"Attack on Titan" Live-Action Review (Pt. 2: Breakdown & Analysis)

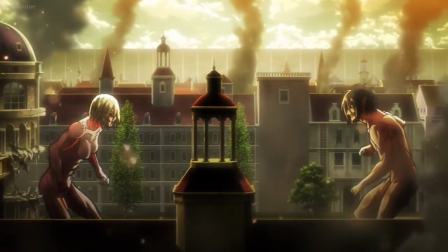This gives the character both a moral and physical confrontation to overcome in the form of Annie, who is herself both human and Titan.
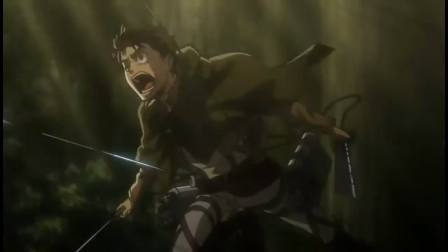See, even though Attack on Titan has a very basic and bare-bones story, facets like this add depth to the character and give meat to the story.
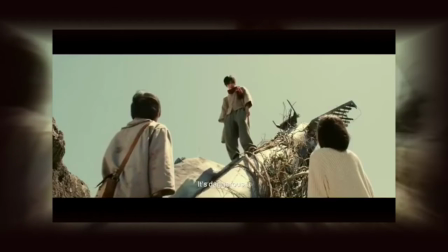Movie Aaron has nothing. There's a nice moment in the beginning where he compares himself to a bomb.
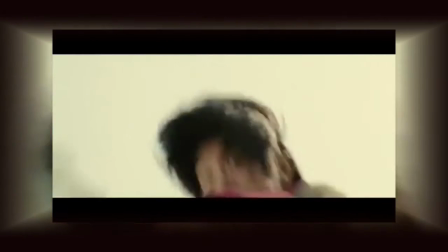Stuck in the dirt, not going anywhere, and ready to explode. But then from that point on he's not really motivated to do a whole lot of things.
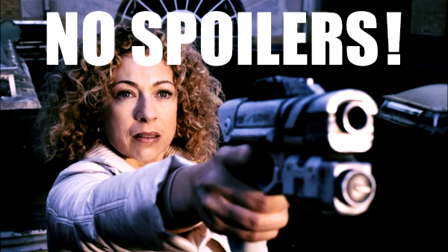He doesn't even really emote all that much. Without spoiling anything there's a moment where he was reunited with a character that he thought was dead.
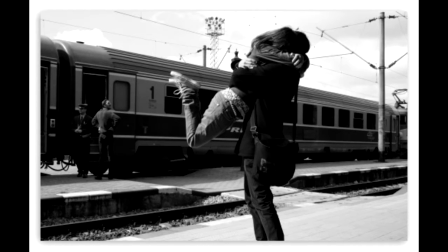And his face is pretty much just this.
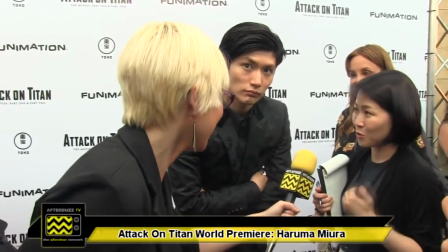In fact, if I didn't know any better, I'd say that this guy originally wanted to read for the part of Levi.
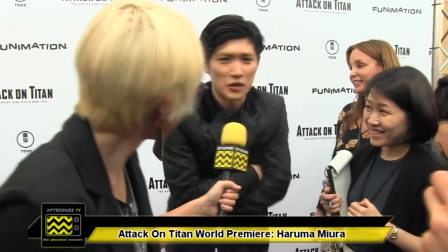But you can only blame an actor so much for a bad character. Remember, they can only work with what they're given.
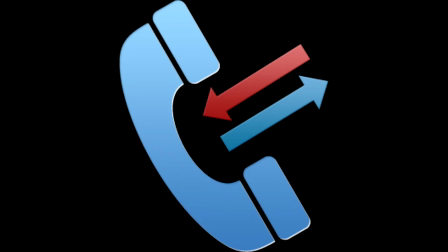Do you get it? I was doing like a thing. Speaking of callbacks, do you guys remember when I said that the director doesn't know what he's doing?
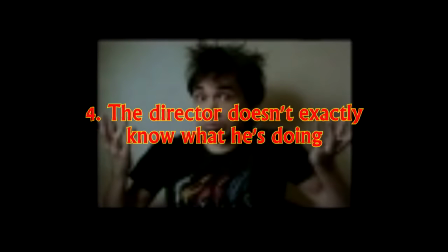Number four, the director doesn't know what he's doing.
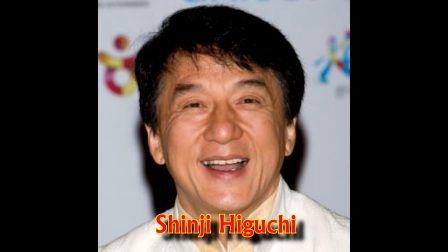The director of this movie, who I'm just going to put it right here, has never really done an action horror type movie before.
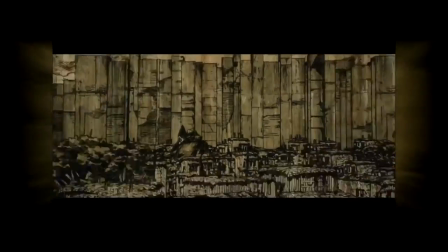Sure, some of them are a little similar in tone, I guess. And generally speaking, the direction's done pretty well in the movie.
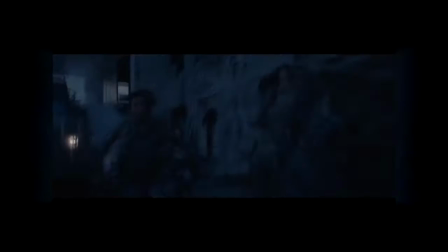However, as the movie went on, I started to notice a bunch of little things that seem to indicate that the director doesn't
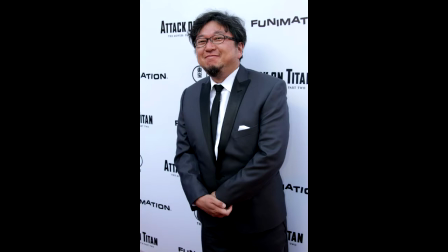exactly know how to handle an action type horror monster type movie.
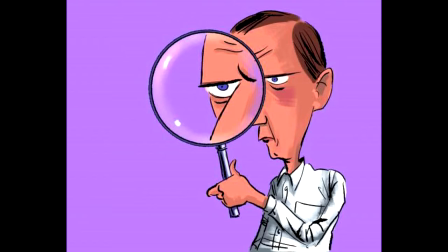But like, what are these examples?
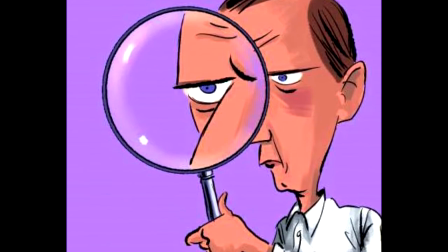It would be really helpful and beneficial if you could list out each and every example as they go into excruciating detail about how they support your initial claim. Well, don't worry. That's exactly what we're gonna do. You fucking asshole.
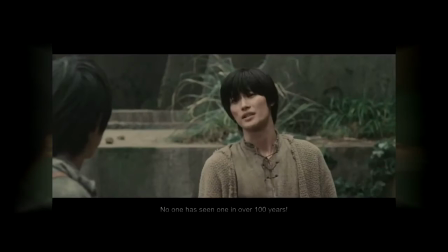The very first indication I noticed comes pretty early on. The camera cuts back and forth between Aaron and Mikasa.
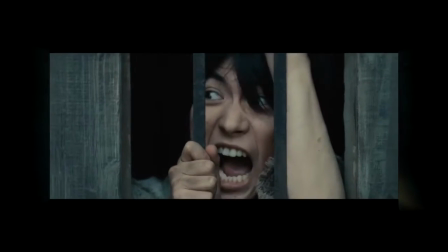And then it does it again. And then again. And then one more time.
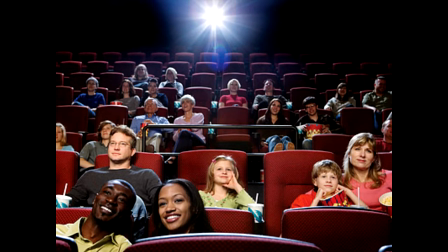The audience understands that they're looking at each other. You don't need to cut to it five, six fucking times already.
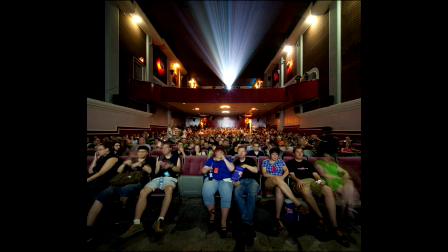We're paying attention to the movie. You don't need to keep showing it like we're not watching the movie.
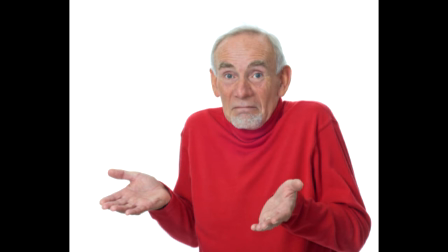I initially just kind of shrugged this off and thought it was a little strange, but didn't pay it too much of a mind.
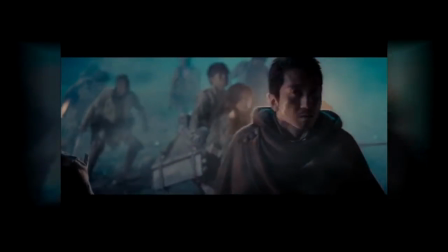But then it happened again. And again. The point is that it kills the tension.
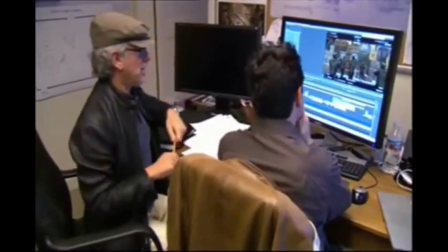Experienced directors know exactly how long to hold those moments for, and they work closely with their editors because they need to communicate the importance of that tension.
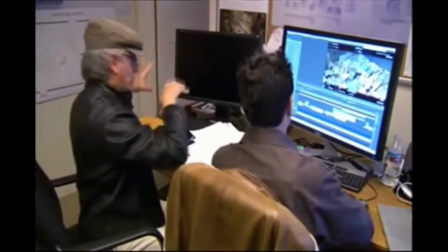Instead of just holding on this, I'd pan them in, because remember they're running. Yeah. They're running, so just take them down one of those aisles and just pan them into this frame.
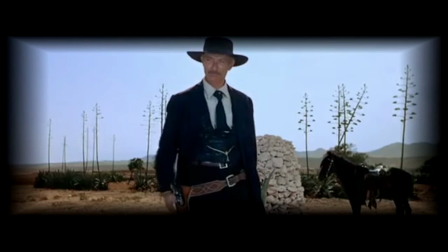The simplest and most basic example I can think of of how to do this right is a classic cowboy shootout scene,
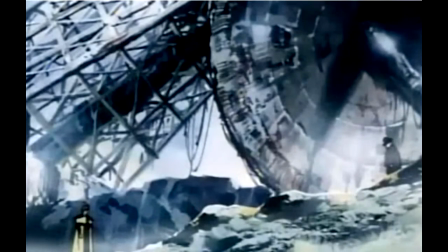when they do some kind of a draw at sunset or whatever.
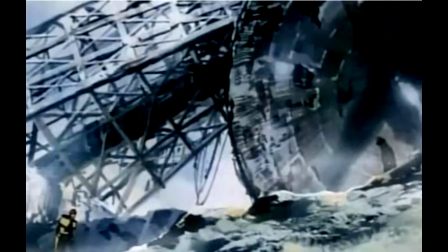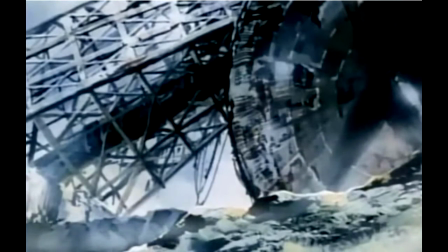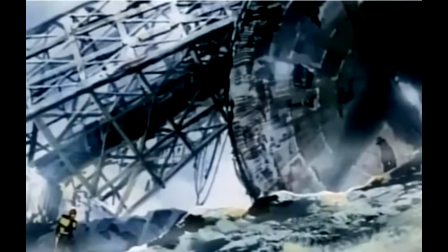The tension is held for just the right amount of time that the audience is waiting for it, and then kabooms, shablammos, kabooms.
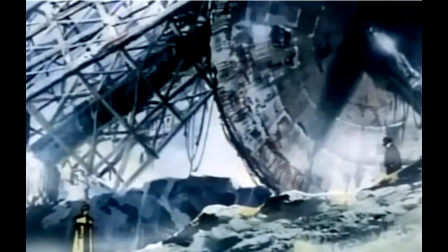But if I were to take that same scene and take the part where they're waiting and
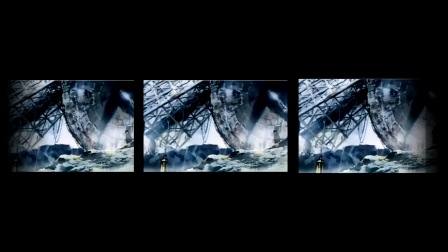cut it and then repeat it three times over and make it three times longer than it needed to be,
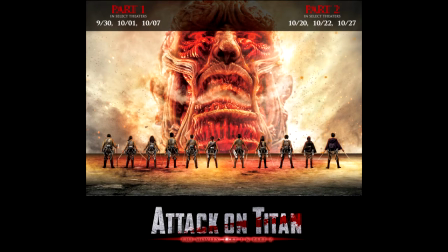it kills the tension and the audience gets bored. This happens numerous times in the Attack on Titan movie, and I realize that this is kind of nitpicking,
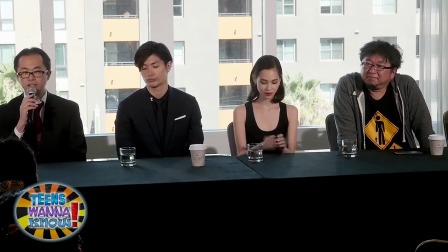but all these instances and a couple more add up to support the case that the director is a little inexperienced with this particular kind of movie.
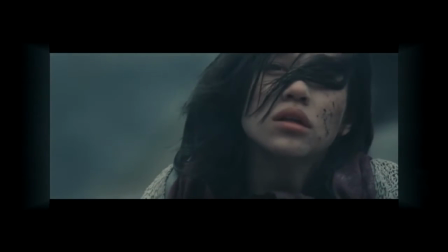Holding that tension and cutting back and forth is supposed to be the foreplay to what will ultimately build up to the climax.
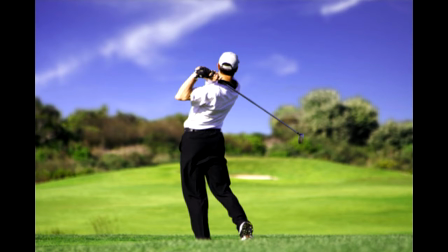But if you focus on the build up for too long, all that foreplay is going to amount to nothing because the climax can't possibly deliver and she's fallen asleep.
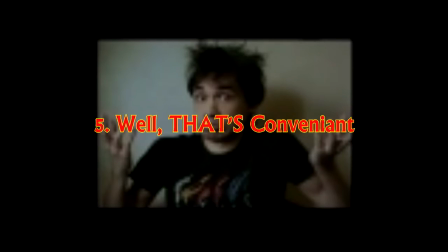Oh wait, we're still talking about movies, right? Number 5. Well, that's convenient. A lot of the writing in the Attack on Titan movie is convenient for convenience purposes.
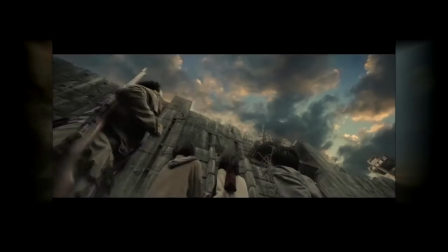Out of nowhere, there's a thief that takes exactly what the characters need.